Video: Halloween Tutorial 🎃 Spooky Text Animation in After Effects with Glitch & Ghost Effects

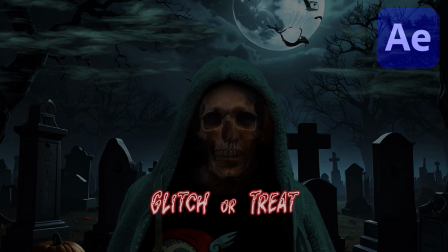[0:00]
Let's create a Halloween-style text animation. Yeah, let's get started.
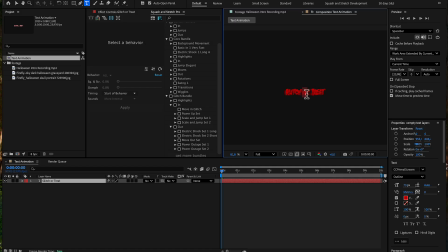[0:09]
Let's start by creating our title text. I'm using the text tool and the font CC Primal Scream from Adobe Fonts. Now I'll duplicate this layer 3 times because this font actually comes with a few different variants that work really nicely together.
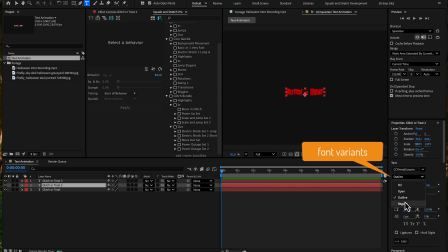[0:25]
On the middle layer, I'll set it to regular and give it a white fill. That's going to be our main shape. On the top copy, I'll switch to fill. That adds some dark red highlights at the top of each letter.
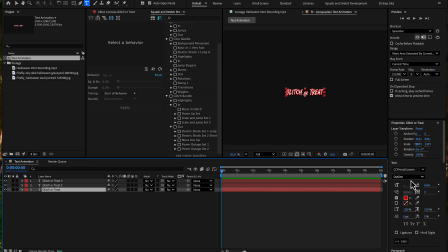[0:38]
And on the bottom copy, I'll keep it on outline and set the stroke to a brighter red to make the whole thing pop. Next, let's animate it.
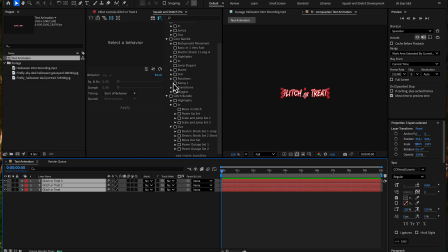[0:53]
I'll select all 3 text layers, and with our extension Squash and Stretch Pro, I'll go into the glitch bundle. Here I'm picking the behaviors Scale and Jump Set 1. I'll also choose one of the sound variants.
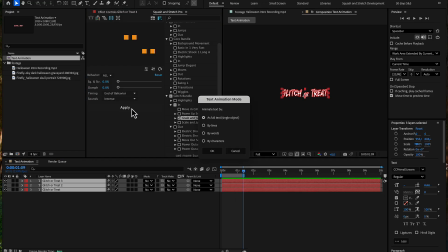[1:06]
Then I move the playhead to where I want the animation to end and apply it as a single object, so the texts are not split into individual letters. Finally, I'll drag the generated sound effects down to the bottom of the timeline to keep everything tidy.
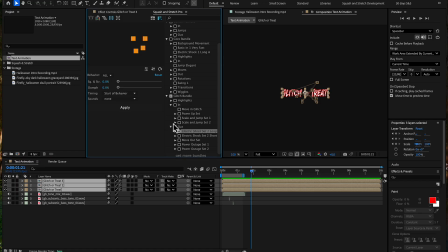[1:22]
And to animate the text out, I'm applying the Electric Shock Set 1.
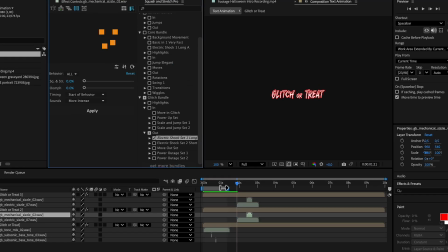[1:27]
So far, the result looks like this.
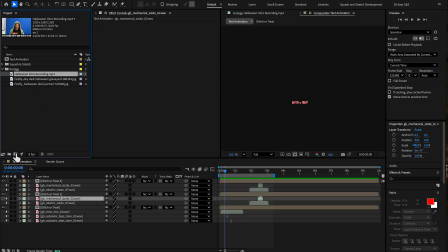[1:34]
Alright, let's build the spooky background scene. I'll start by dragging my footage into a new composition and duplicating it.
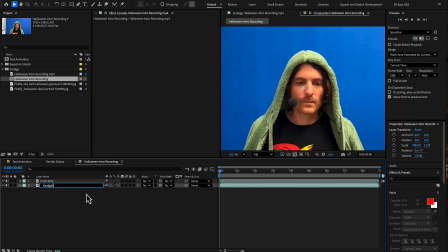[1:42]
The first copy is for my face. We will rotoscope that later, but for now, I will just hide it. On the second copy, I'll apply the Keylight effect to get rid of the blue screen.
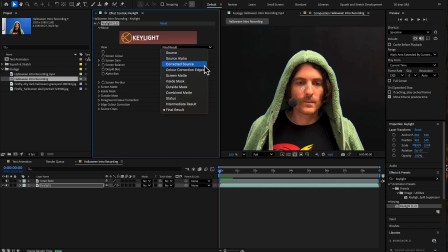[1:54]
If you don't have a blue screen, you can use the Roto Brush instead, but I find Keylight still a bit faster.
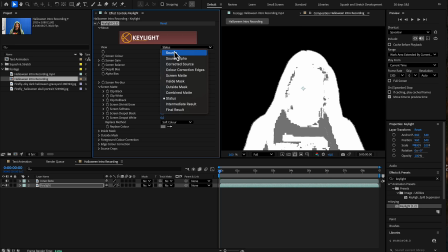[2:00]
By the way, if you want to learn more about keying, check out my beginner tutorial Guru Lesson 5.
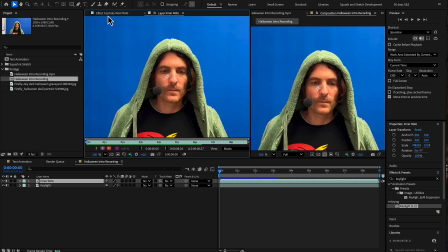[2:07]
Now I'll bring the first layer back, open it in the layer panel, and apply the Roto Brush. Some quick strokes are enough to select everything under the hood.
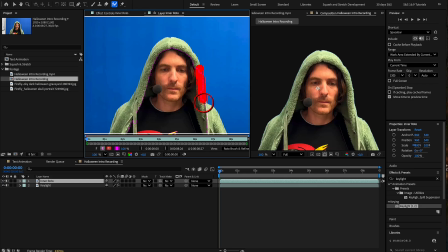[2:17]
Here the mask is a little bit too big, so I'll hold down Alt while painting to subtract from the selection.
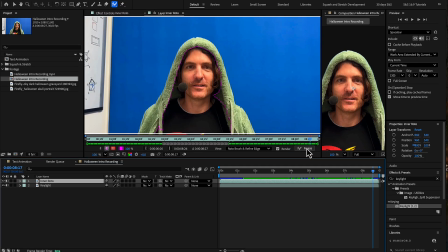[2:25]
Looks good. Let's freeze the selection so it propagates through all frames. That takes a minute, and then we can close the layer panel again.
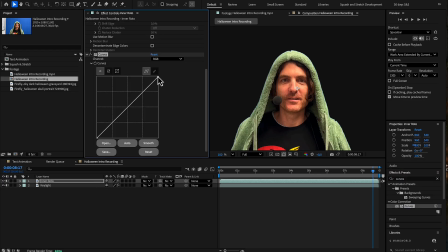[2:34]
Since my face is now isolated, I can apply a curves effect to make it much darker without affecting the cloak. And yes, the cloak is not really a cloak, it's actually my wife's jacket. Pretty much anything with a hood would work here, and I picked this one because its green color contrasts nicely with the blue screen.
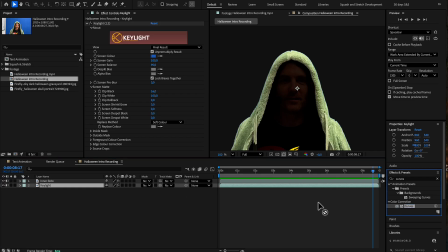[2:54]
Next, let's also darken the cloak itself. I'll apply a curves effect on the Keylight layer, but not as strong as on the face.
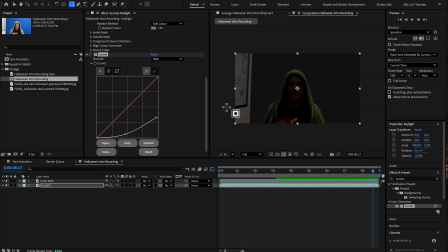[3:02]
This way the cloak keeps more detail. On the left, the blue screen didn't fully cover the wall. No problem, we just mask that out. Now for the background.
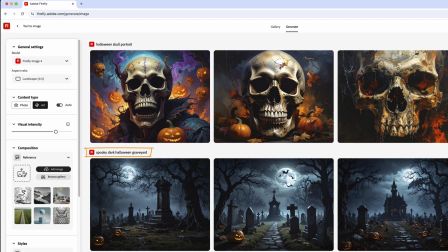[3:13]
I generated an image with Adobe Firefly with the prompt Spooky Dark Halloween Graveyard.
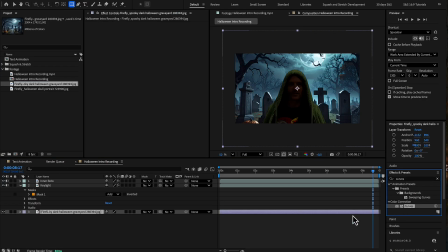[3:19]
We drop that in and of course give it a curves effect to make it darker.
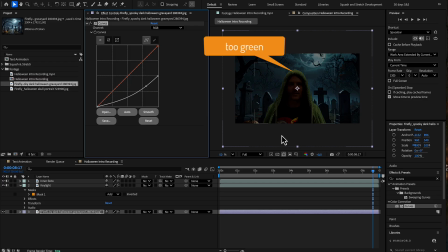[3:24]
At this point, the cloak still looks a bit too green.
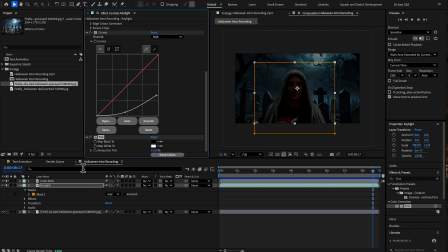[3:28]
To fix that, I'll apply a tint effect and sample one of the bright blue moon colors. Now the cloak blends much better into the background.
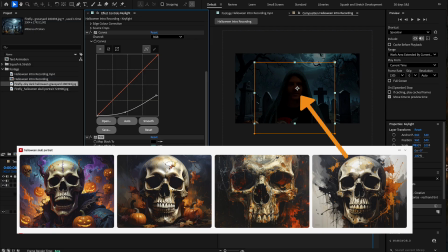[3:39]
Next, let's add a skull on top of my face, also generated with Firefly.
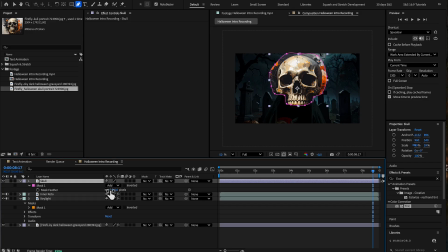[3:45]
I'll mask out the skull without the lower jaw, feather it heavily, and lower the opacity.
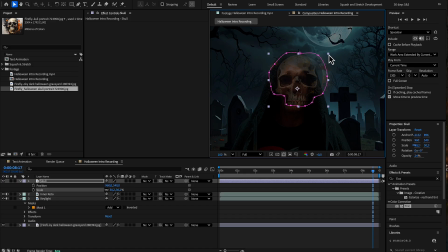[3:52]
Then I'll position it right over my face.
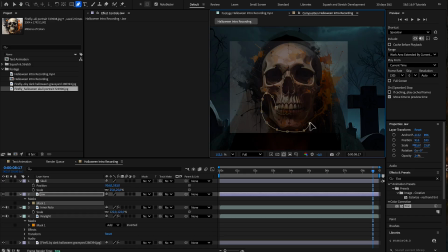[3:56]
I duplicate the skull layer, and on the copy I mask just the lower jaw, again with some feathering so it blends smoothly. Now we want these skull pieces to move with my head.